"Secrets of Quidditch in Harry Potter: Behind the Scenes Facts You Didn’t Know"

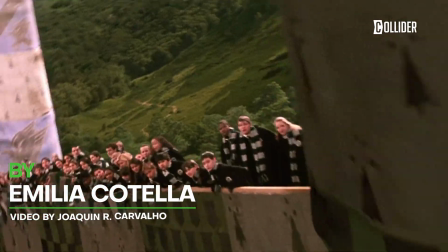0s
Have you ever wondered how the Harry Potter films brought one of the most fascinating sports in the world to life?
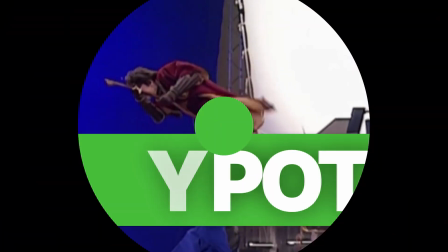4s
Today on Collider, we're taking you behind the scenes of Quidditch. Let's dive in. Bringing Quidditch to life in the Harry Potter films was no easy task.
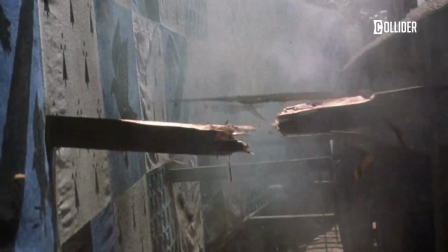12s
While it looks thrilling and effortless on screen, the truth is that the sport was almost entirely created with CGI.
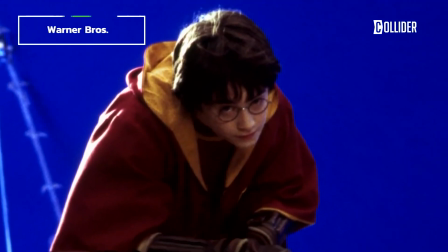19s
The actors filmed their scenes separately, sitting on broomstick rigs that moved them around to simulate flying.
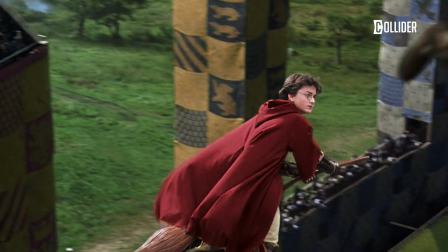24s
All of this took place in front of a blue or green screen, which was later replaced with a fully animated stadium and sky.
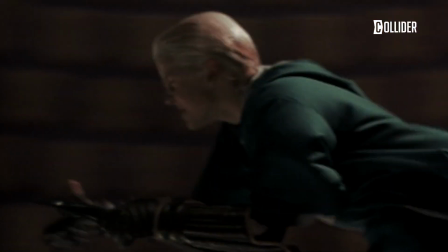30s
Since the actors had little to interact with besides the screen, filming Quidditch scenes was a tough experience. Chris Columbus, who directed the first two Harry Potter movies, described it as one of the more exhausting things for the actors.
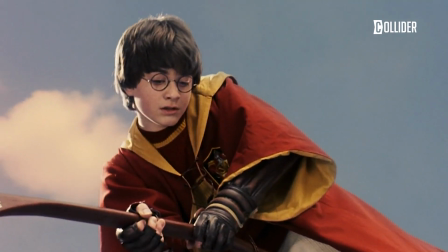42s
Sitting on a broom for hours was hard enough, but they also had to make it look like they were really flying, reacting to everything around them with energy and excitement.
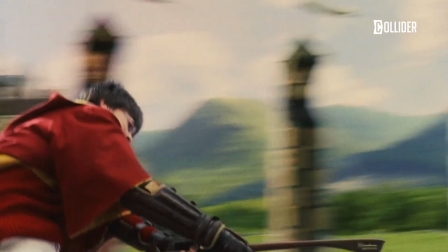50s
To make sure every Quidditch match felt real and exciting, the team planned everything in detail long before filming.
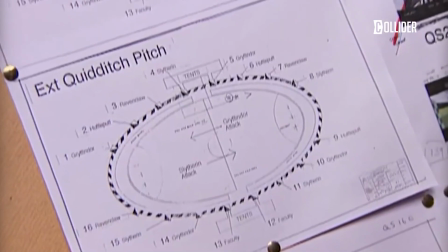56s
They started with storyboards, sketching out each movement and camera angle. Once the storyboards were ready, they moved on to pre-visualization, or Previs,
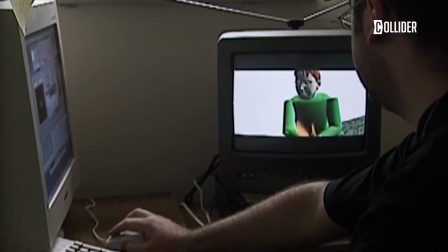64s
a process where simple animations were used to map out the action before shooting even started.
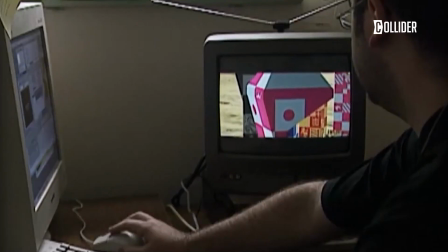69s
Since Previs could take weeks to complete, it was important to get everything right before moving on to the next stage.
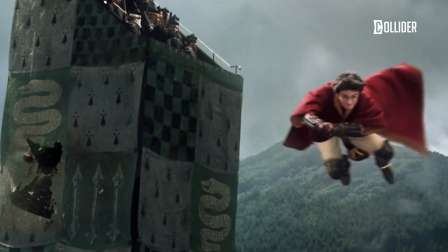75s
Previs helped the filmmakers figure out how all the different pieces would come together in the final version.
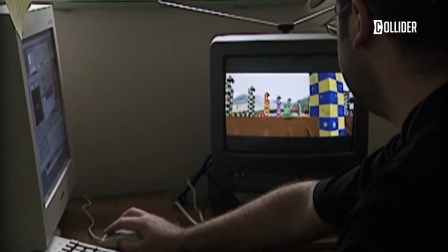80s
Previs also helped determine how many shots were needed and in what order.
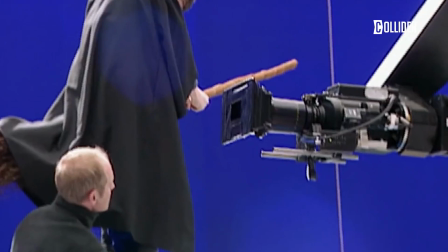84s
Since each actor's scenes were filmed separately, they had to break the action down into individual moments.
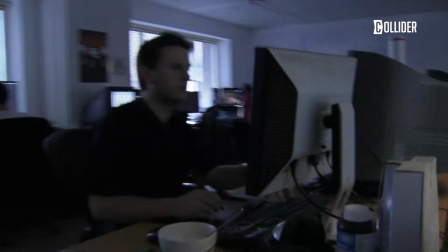90s
A single shot with 10 players could take an entire week to film, even before the visual effects team got to work, and yet that shot might only last 2 seconds in the final movie.
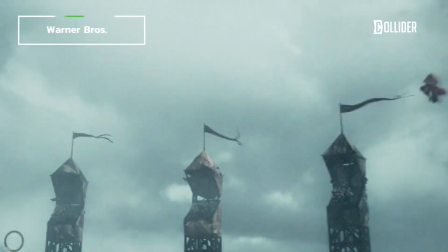99s
As the Harry Potter series went on, technology improved, allowing for even more exciting Quidditch scenes.
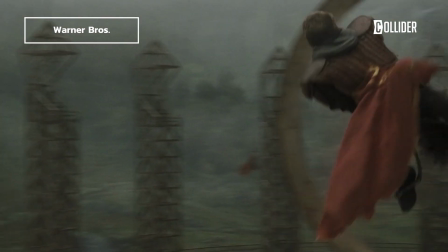104s
CGI became more advanced, adding details that made the game look even more real.
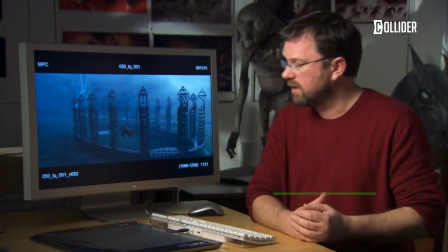109s
Visual effects supervisor Tim Burke explained, "Inside a computer, we can do just about anything."
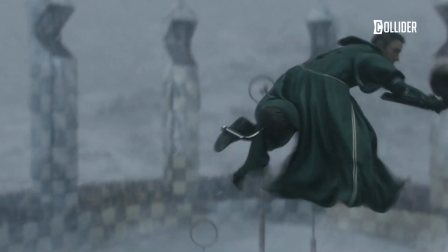114s
This meant they could animate cloaks whipping in the wind and create movements that would have been impossible for real actors to pull off.
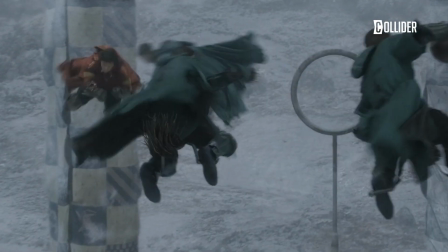121s
Digital versions of the actors blended seamlessly with real footage, making every dive, dodge, and goal look totally natural.
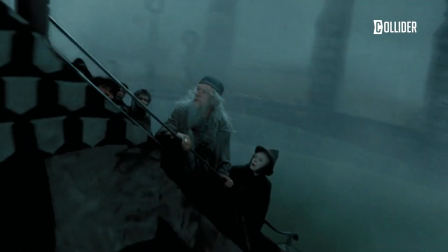128s
In the end, a mix of practical effects, previs, and cutting-edge CGI turned Quidditch into one of the most exciting parts of the Harry Potter films.
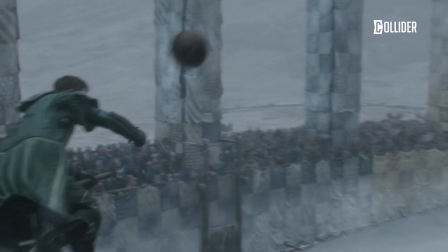136s
The careful planning and technical expertise made sure every match felt intense and immersive.
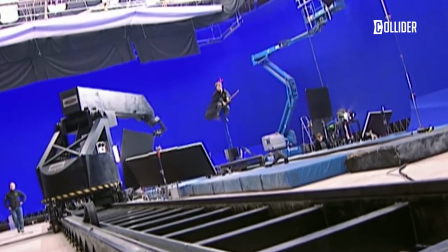141s
Thanks to the dedication of the actors, filmmakers, and visual effects artists,
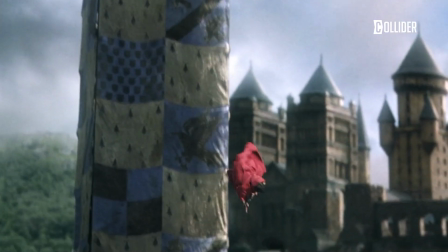146s
Quidditch became not just a fictional sport, but a thrilling on-screen experience that fans still love today.
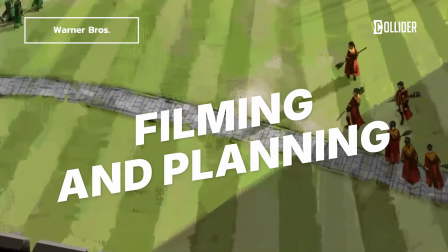151s
Before filming even started, every Quidditch match had to be meticulously planned.
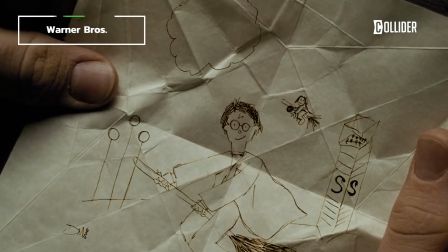156s
The process began with hand-drawn storyboard sketches detailing each character's movements on the field.
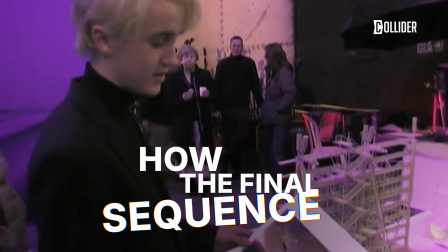161s
The detailed preparation allowed filmmakers to see how the final sequence would look and ensured all elements were properly mapped out before shooting.
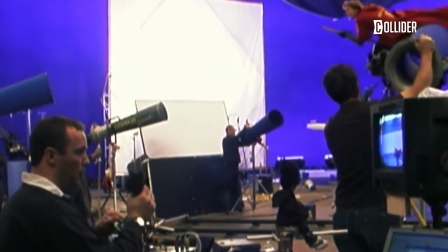168s
Each player was filmed individually in front of a blue screen, even though they appeared to interact with others in the final film.
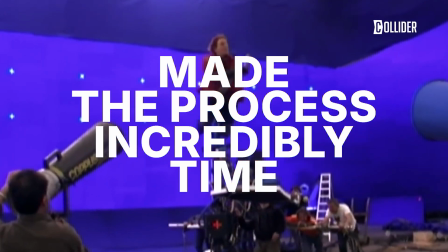174s
This made the process incredibly time-consuming.
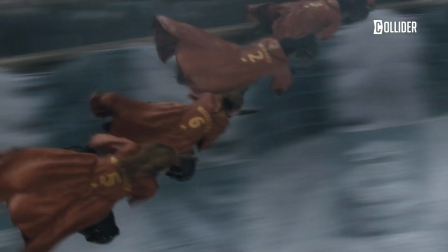177s
A week of filming could result in just a few seconds of usable footage, meaning every movement had to be precise to ensure a seamless final product.
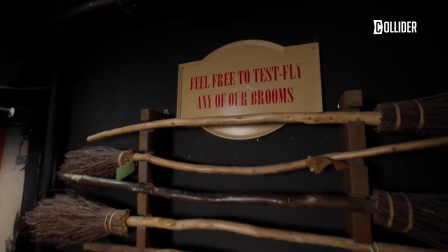184s
The broom rigs that actors used required frequent updating as well.
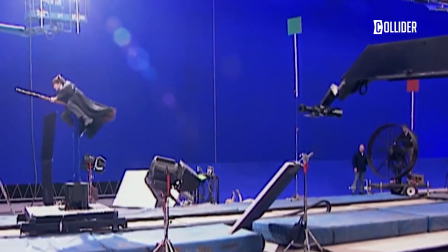188s
In Sorcerer's Stone, rigs were simple and designed to move young actors up, down, left, and right at relatively low speeds.
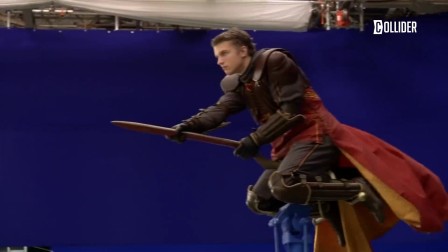195s
However, as the actors grew and their stunts became more complex, the rigs had to evolve.
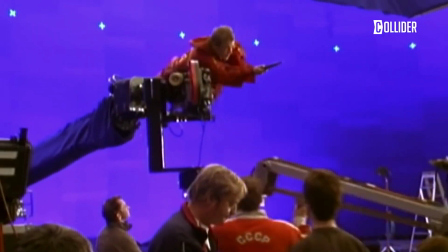200s
Later designs could support heavier actors and allowed for nearly any rotation imaginable, giving the flying sequences a more dynamic and realistic feel.
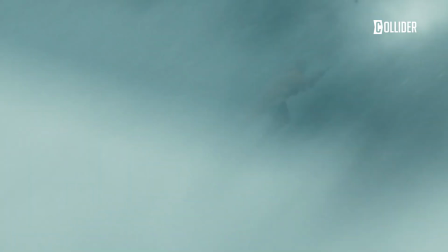208s
Quidditch is supposed to be a fast-paced, high-risk game, but safety concerns meant the actors couldn't be hurled through the air at high speeds.
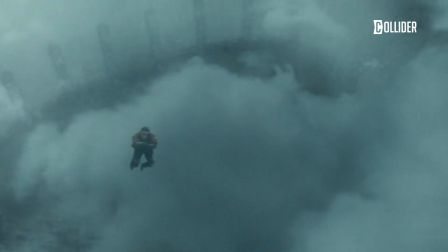215s
To create the illusion of incredible speed, filmmakers relied on motion cameras.
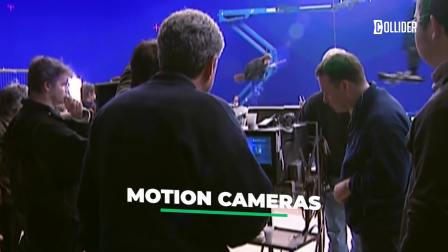220s
These cameras moved in the opposite direction of the broom rigs,
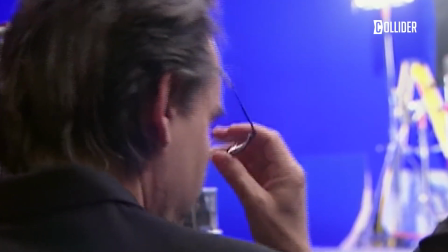223s
combining forward broom movement with backward camera motion to make it appear as though players were flying at breakneck speeds.
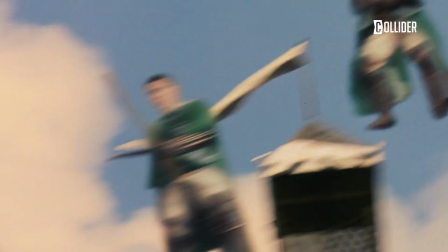230s
Another trick used to enhance the illusion of speed was the backdrop. If players had been filmed against a plain blue sky, their movements might have seemed slow,
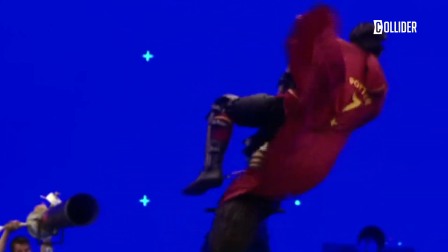237s
much like how a plane appears to move leisurely in the sky, despite traveling at high speeds.
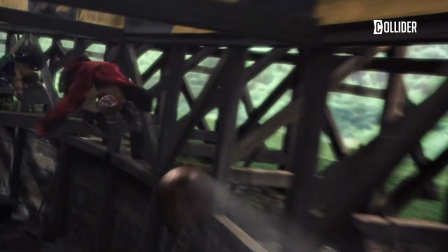242s
To solve this problem, producers placed players against visually complex backgrounds whenever possible.
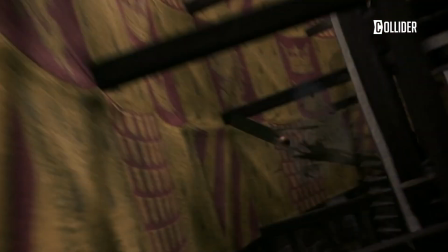247s
In Chamber of Secrets, for example, Harry and Draco's race for the snitch took place in a trench underground, adding intensity and making their speed feel more real.
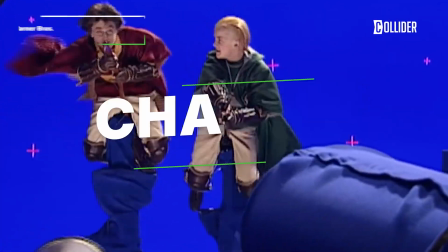256s
The broom rigs weren't just complex, they were also very uncomfortable. Thankfully, the actors didn't have to balance on a single handle.
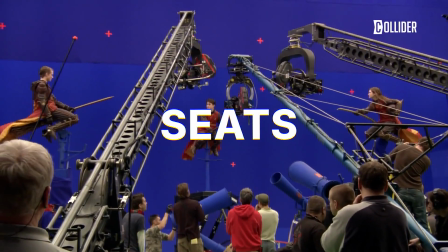263s
Instead, their brooms were equipped with bicycle seats, which were later hidden by clothing or edited out in post-production.
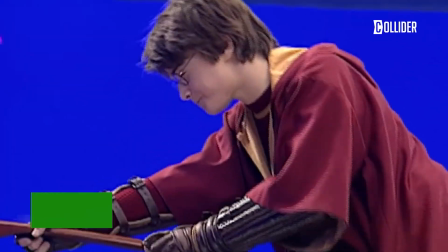269s
Still, spending hours perched on these seats was exhausting. Daniel Radcliffe once shared that filming the Quidditch scenes was seriously tough on set.
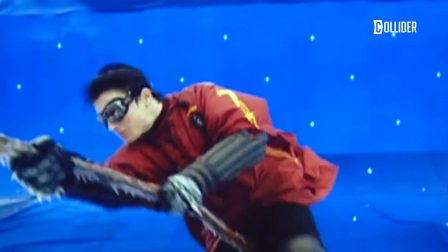276s
For one scene, he was strapped into a harness and had to act like he was flying, dodging bludgers and battling the wind, while being completely suspended in the air.
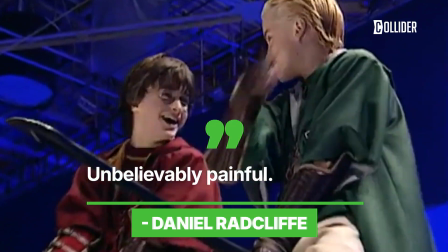285s
The harness was so tight that Daniel said it was unbelievably painful, and there were times when he hung upside down for so long,
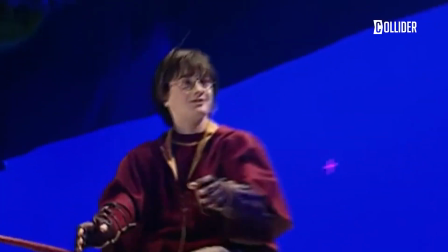291s
his face would turn bright red from the blood rushing to his head. He joked that he might have needed a Quidditch chiropractor after all those intense stunts.
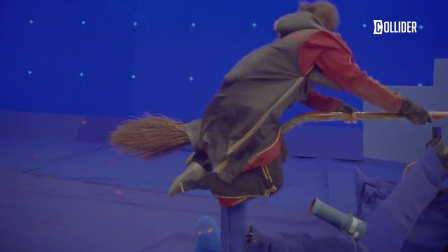299s
Stunt coordinator Greg Powell noted that after long sessions, actors' eyes would even start to cross from the discomfort.
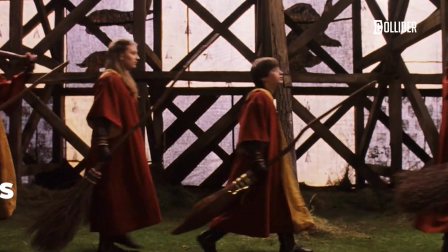305s
Over time, small improvements like metal stirrups were added to make things a bit more bearable.
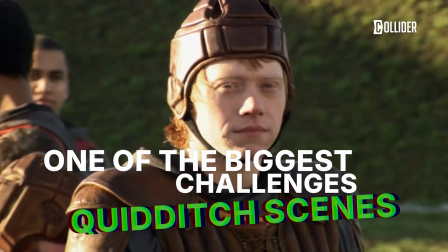310s
But sitting on a broom for hours remained one of the biggest challenges of filming Quidditch scenes. Lighting played a crucial role in making Quidditch look believable.
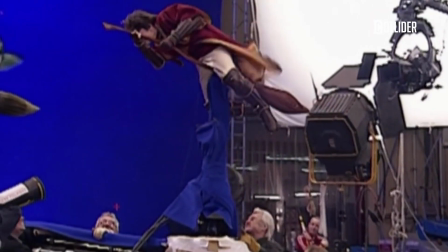317s
Filming against a blue screen and inserting the actors into a digital background is much harder than it seems.
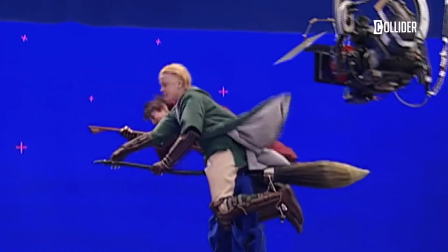322s
One of the key factors in ensuring the actors blended seamlessly with their surroundings was lighting.
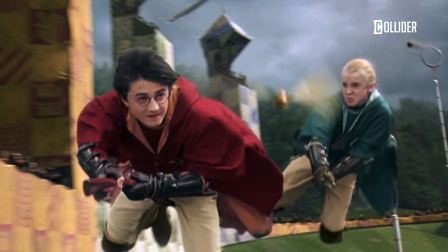327s
If an actor was filmed in dim lighting but later placed into a bright, sunny scene, the shot wouldn't look natural.
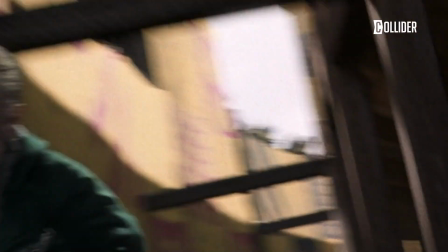333s
Likewise, if the sun was setting in the background but the actor's face was brightly lit, the illusion would be ruined.
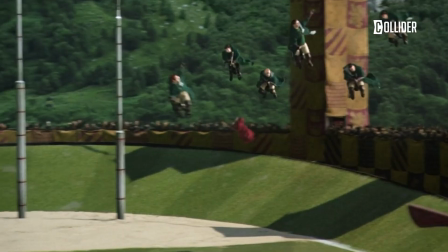338s
Paying attention to these tiny details was essential for making Quidditch scenes look as magical and real as possible.
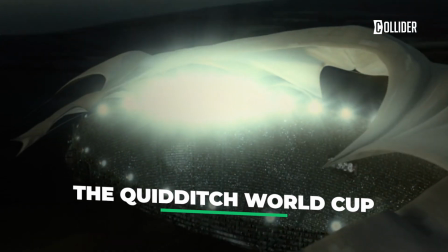344s
One of the biggest changes from the books to the films was the omission of most of the Quidditch World Cup match in Goblet of Fire.
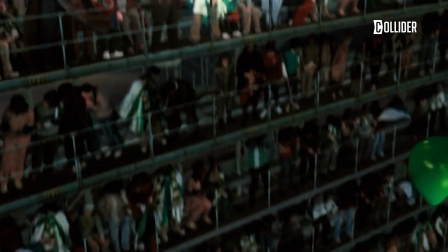351s
Many fans were disappointed by this, but the amount of work required to bring the event to life made it nearly impossible.
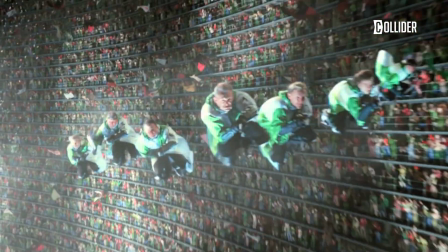357s
Even just introducing the teams took months of intense editing.
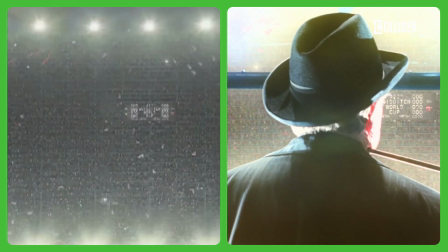360s
The sheer scale of the Quidditch World Cup stadium, many times larger than Hogwarts pitch, made it a massive undertaking.
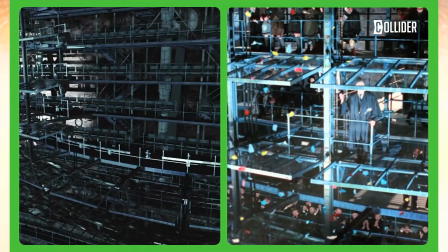366s
Every structural element, from support beams to chairs, had to be carefully animated, and thousands of digital fans had to be added to the stands.
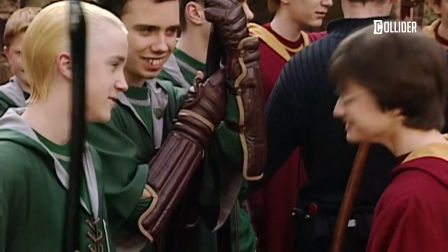374s
Many lessons were learned with each new Harry Potter film.
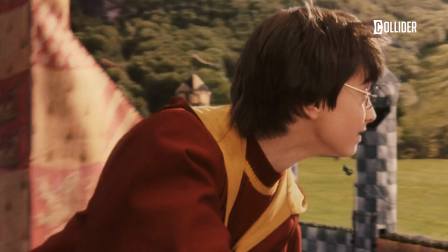377s
Chris Columbus, director of the first two movies, admitted that in Philosopher's Stone, Quidditch effects were done late in production, leaving little time to perfect them.
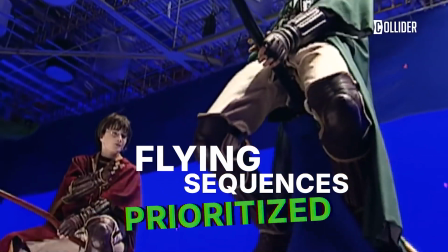385s
By the time Chamber of Secrets was filmed, flying sequences were prioritized, giving the visual effects team several extra months to refine the shots.
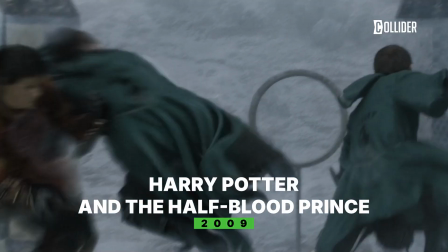393s
This practice carried through to later films, allowing for more sophisticated and immersive Quidditch scenes in Half-Blood Prince and beyond.
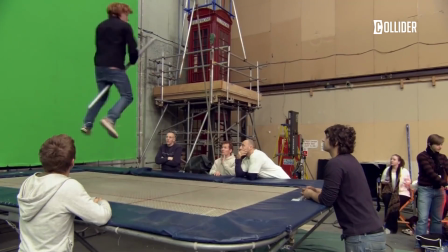400s
As filming techniques evolved, so did the tricks used to make actors look like they were soaring through the sky.
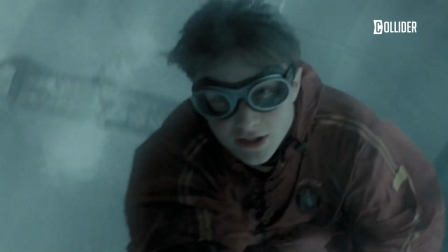405s
While wind machines helped create the illusion of speed, even more realistic effects were needed.
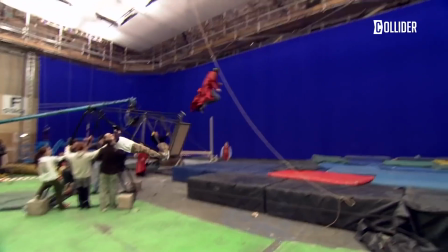410s
In later films, special swings and trampolines were introduced to simulate flight.
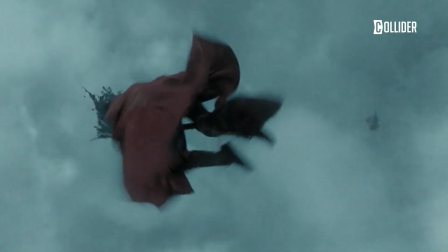414s
These allowed actors to move in ways that made their performances physically look even more dynamic, adding to the overall realism of Quidditch scenes.
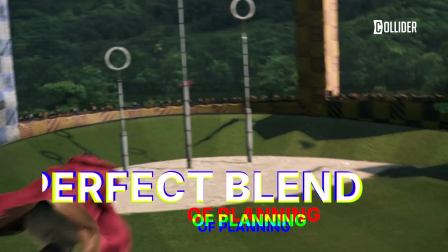422s
Bringing Quidditch to life required a perfect blend of planning, technology, and creativity.
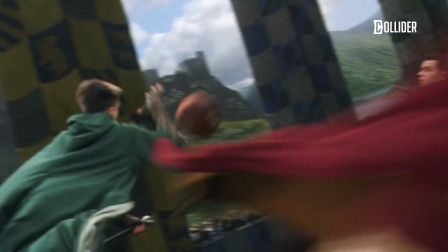427s
The dedication of the actors, filmmakers, and visual effects teams ensured that each match felt immersive, fast-paced, and magical.
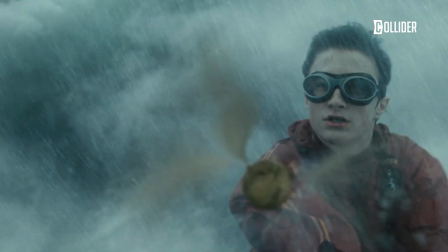435s
What started as a challenging and grueling process became one of the most visually stunning aspects of the Harry Potter films,
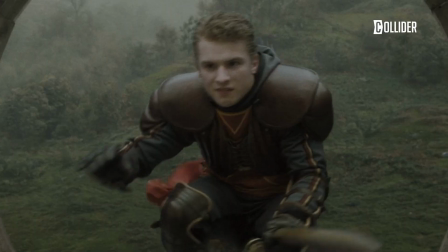441s
thrilling audiences and making Quidditch one of the most iconic elements of the wizarding world.
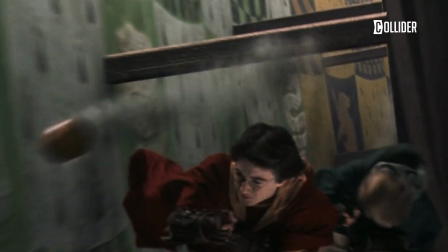446s
Quidditch in Harry Potter was an absolute game-changer on screen.
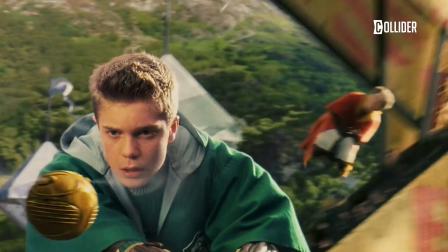450s
With high-flying action, awesome CGI, and intense competition, it brought the magic of the books to life in the best way.
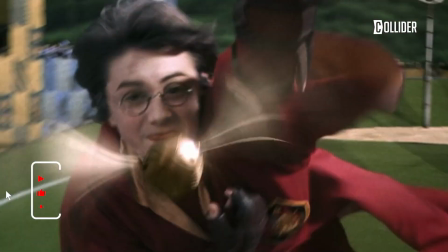458s
Filming it was a huge challenge, but the result was epic, one of the most unforgettable parts of the series.
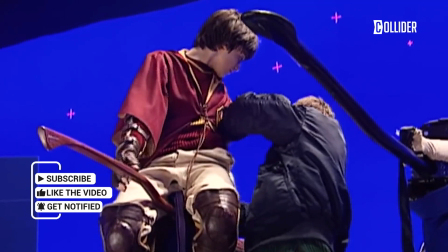463s
Thanks for watching Collider. See you next time.